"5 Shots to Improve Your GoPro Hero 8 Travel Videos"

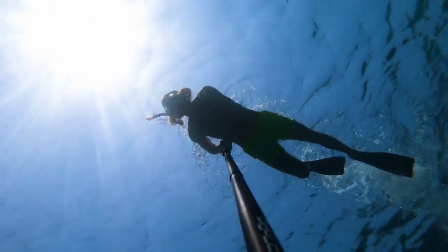Having the selfie stick in such a position makes swimming almost impossible so you probably are only able to film yourself swimming on one and the same place. I use here again the same underwater settings I showed you in the beginning.
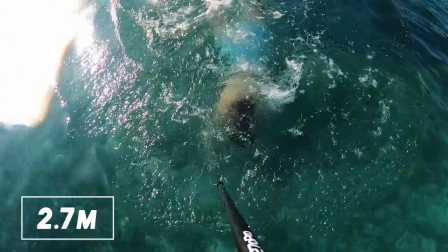Alright, so the third camera position is actually the contrary than the previous angle I showed you.
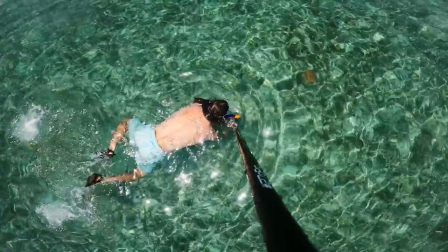For this shot you want to fully extend your selfie stick with the 270 pro, that's 2m70.
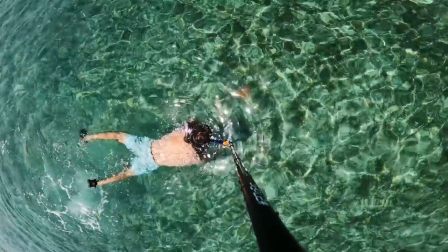Then you basically just swim and film yourself from above the water. Here I like to use 4k 30 or 60. I don't use 120 frames per second because there is not a lot of movement in this shot as swimming is a bit hard while holding the selfie stick out of the water.
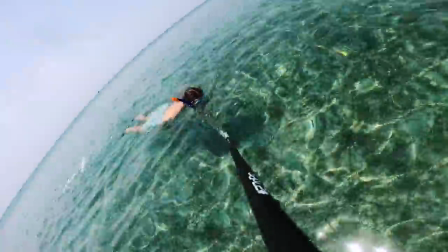Then what also looks cool is if you let your selfie stick fall into the water and continue the shot underwater.
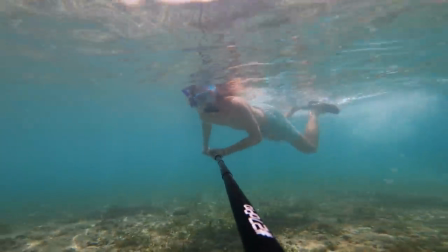This movement is also great to make nice transitions. So before we head over to the fourth type of shot which will improve your GoPro travel videos I just wanted to say that I have created a
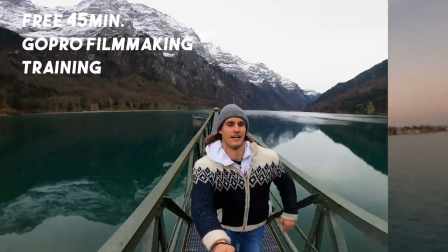free 45 minutes GoPro filmmaking training where I reveal my top 10 secrets to make cinematic looking GoPro videos.
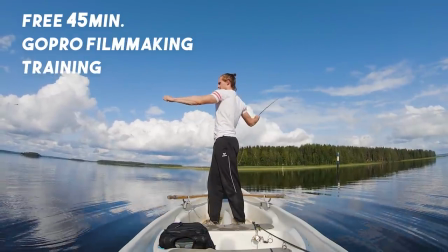If you want to check that out just click on the link in the description which will bring you to my home page of my GoPro filmmaking course and there you will immediately see the free training. It would be a great preparation for your summer GoPro videos. But now let's move on.
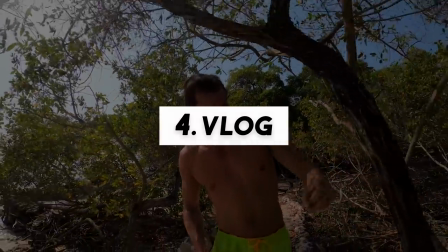A very underestimated type of shot to make better travel videos are vlog shots. Of course these are not the most cinematic shots at all. But if you struggle telling a story with video clips and music only,
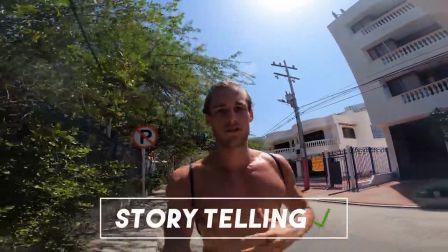including vlog parts might be the solution for you to improve your story. I am only going to tell you my favorite vlog settings because what you exactly say in your vlog depends on you and the video you want to make.
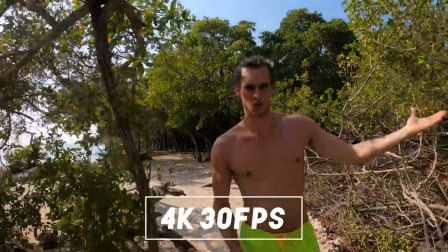So I use 4k with 30 frames per second because you don't need slow motion when you are talking.
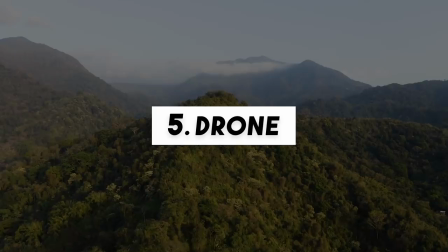Then depending where I film my vlogs I change between linear wide or super view. Alright so the last type of shot I want to cover are drone shots.
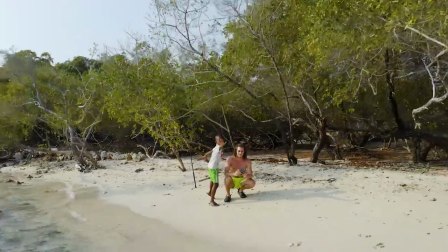These shots will improve your GoPro travel videos very much because you get a whole new perspective. It is also worth it for you to stick around if you don't own a drone because the shots
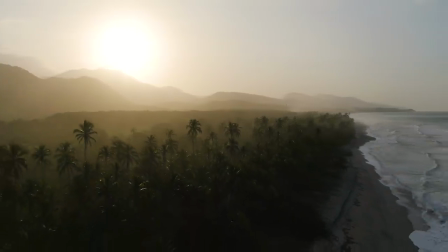you are going to see right now are the most amazing ones I have ever made. They are just incredibly beautiful.
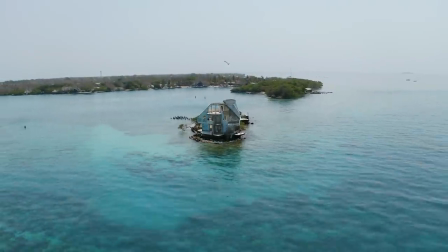I am going to show you my four favorite drone moves and then I'm quickly going to tell you which drones I use because I keep getting this question. So let's start with my favorite move and that's a dolly backwards shot.
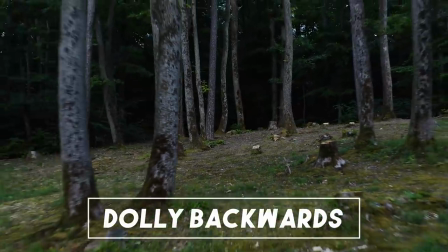This shot looks especially great if you fly close to objects such as trees.
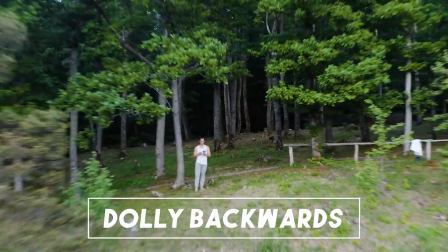It is a hard one to get because you need to fly a clear straight line without
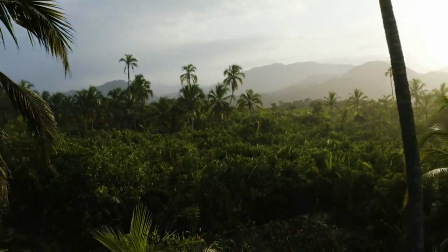crashing and depending how fast you do that it's almost impossible.
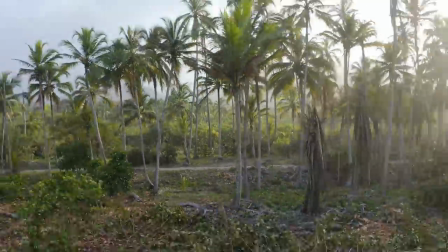I actually don't want to know how many drones Sam Collar already has crashed. Then the second move I use very often is a dolly forwards shot close to the ground.
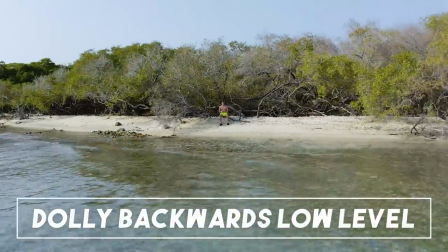It is also a bit a risky one especially if you fly in sport mode where all sensors are turned off but you can get really nice shots with it. My third kind of drone shot I use very often is one where you tilt your gimbal to the bottom.
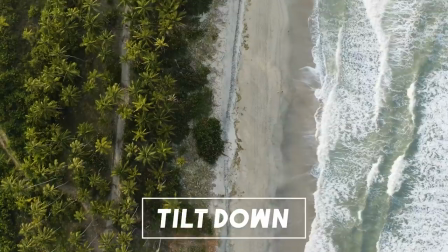This perspective looks really nice if you have two types of ground such as the beach and the water or a forest and just normal ground. And And last but not least I also use very often a dolly forwards shot combined with flying up higher.
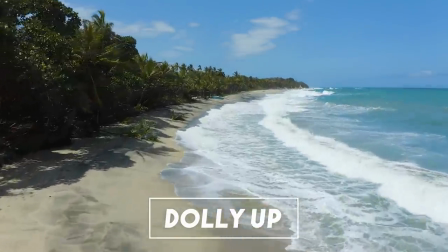I like to use this shot if there are palm trees or a forest so you can first start your flight at a low level and then slowly fly over those trees.
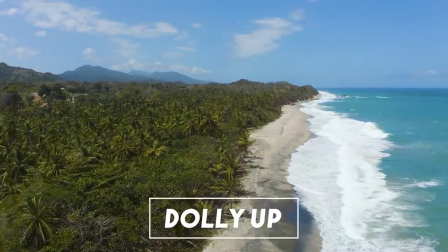Like that you not only get a lot of movement in your shot you also reveal what's behind the horizon.
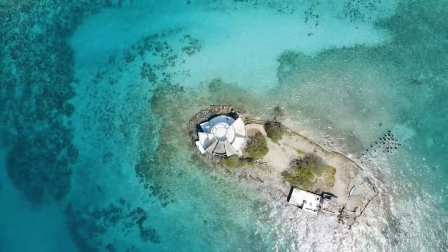Alright, so these were my top 4 drone moves. I went over them pretty quickly because I had no idea if you actually like to see drone tips. But yeah if you like them let me know in the comments and if a lot of you guys are indeed
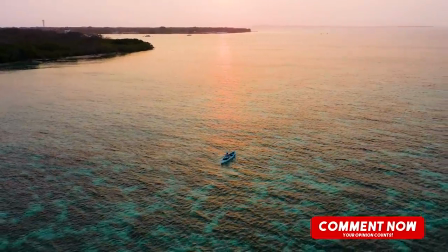interested in drones I can make an entire tutorial for you covering drone tips.